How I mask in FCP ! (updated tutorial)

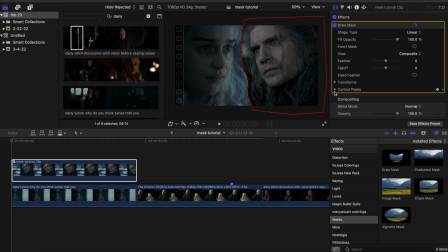249s
So here's a keyframe for the control points, which is basically the mask shape. This is a really important step, and you also want to add a keyframe here for the position of that mask, and that's so that you can move that around here.
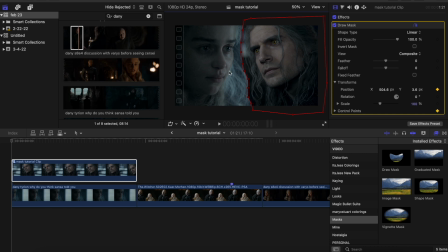265s
And that will be adjusted with keyframes, but you can also edit a single point in the mask later, like this, and it will move slowly over time since you added keyframes.
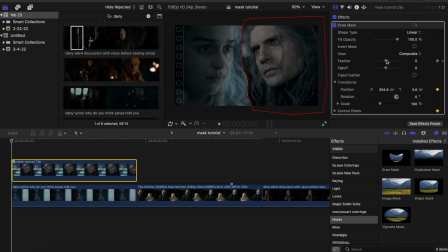279s
So basically I'm just going to do this for everywhere that the mask kind of moves or needs to be adjusted in the process, and I'll probably just speed through some of that, but yeah, just kind of mask around his whole head. You can also feather it as needed.
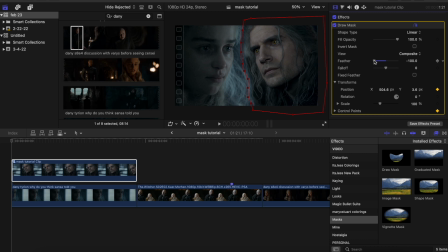297s
This is also a really big step in my masking process because it's way better to have a smooth feathered mask than something super harsh edged. And yeah, I think it just ups the whole masking game in general. So I'm just gonna continue along here.
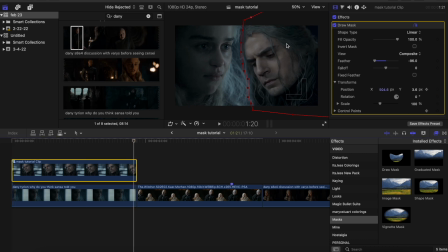315s
I'll probably speed this up. I'm just masking around, making keyframes as I go, and you know, making sure the feather looks nice. So I also always make sure to add a keyframe at the very end of the clip so that it doesn't cut off at a weird spot.
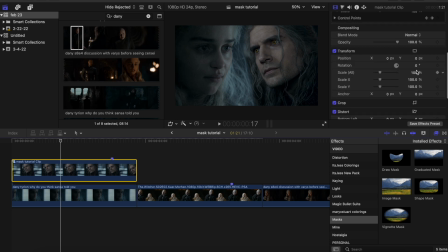330s
Alrighty, I feel like the mask looks pretty good now, so I'm just gonna start adjusting it some more. I noticed it needs to be a little scaled up here because his face didn't look the same size as Daenerys, and then rotating it a bit more to try to get his eye line to kind of match up with if he was actually looking at her.
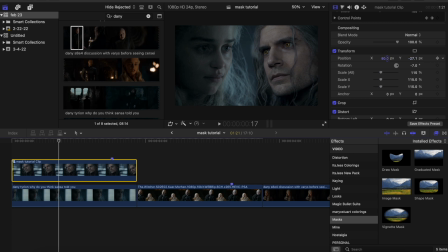347s
It doesn't look perfect right now, but you know, just I'm gonna keep messing with it until I am happy with the placement.
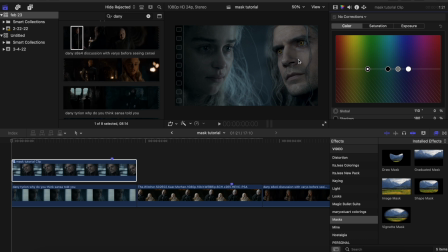360s
Before I actually do that though, I'm going to color grade this a little bit more so that it just better matches up the clip of Daenerys, because it still seems a bit too saturated. And obviously the clip coloring was different to begin with, so I need to make Geralt a little bit more blue.
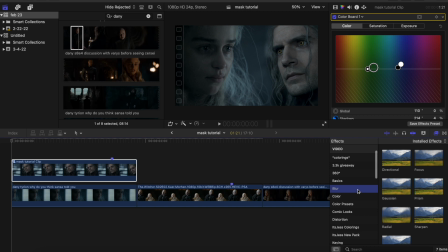380s
And this is where we navigate to the blur section and click Gaussian blur. It's what I tend to use most often when I want to blur a character that's kind of in the background. And it's obviously way too much by default when you click on it, so go back to your effects panel and take this down to however much you would like if you are adding
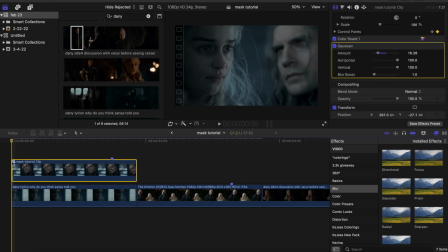399s
blur to your masks. But yeah, I think it looks way more realistic when you have one character in focus and one out of focus, because that's how it would be in a close-up camera shot. Then all you gotta do is make these a compound clip and add a coloring to it for your video, and you're set to go with that first one.
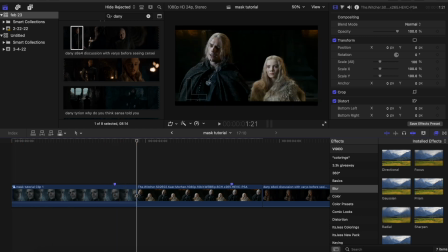417s
I think it turned out pretty nice. As I said in the last stuff, like 40 minutes of me talking through all of this here was corrupted, so I'm just gonna kind of fast forward through this next series of clips and hopefully you can still follow along.
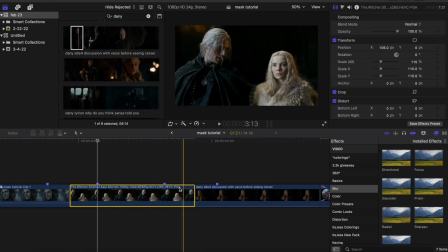436s
I'm literally just following the same principles I used in the last bit that I just walked you through.
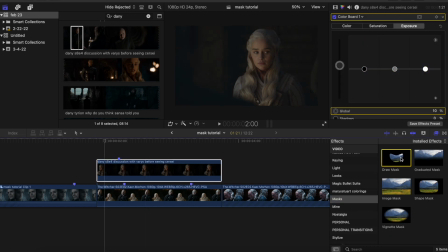442s
But basically I'm gonna be cutting Daenerys out of a clip this time and putting her over top of where Ciri is standing in that shot of Geralt and Ciri. And a couple things I just wanna point out throughout this process.
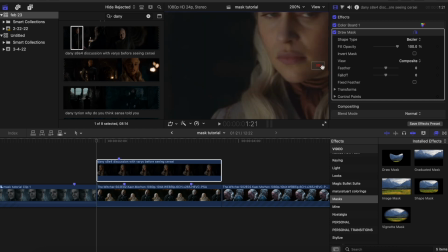456s
When I mask, I specifically leave an edge around my characters because I know that later I'm going to be feathering the mask inward. And if I leave a bit of an edge there, then it's the edge that gets feathered and not like cutting into the character's hairline or shoulders or something. So that's super helpful for me.
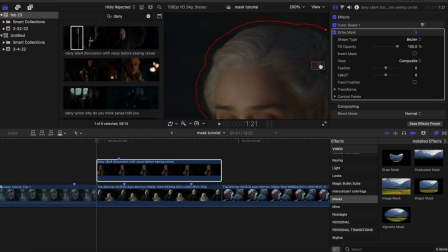476s
Another really key point that I hope people take away that will really help with masking, I think, is that you don't have to mask while zoomed out of the clip here at like 50%.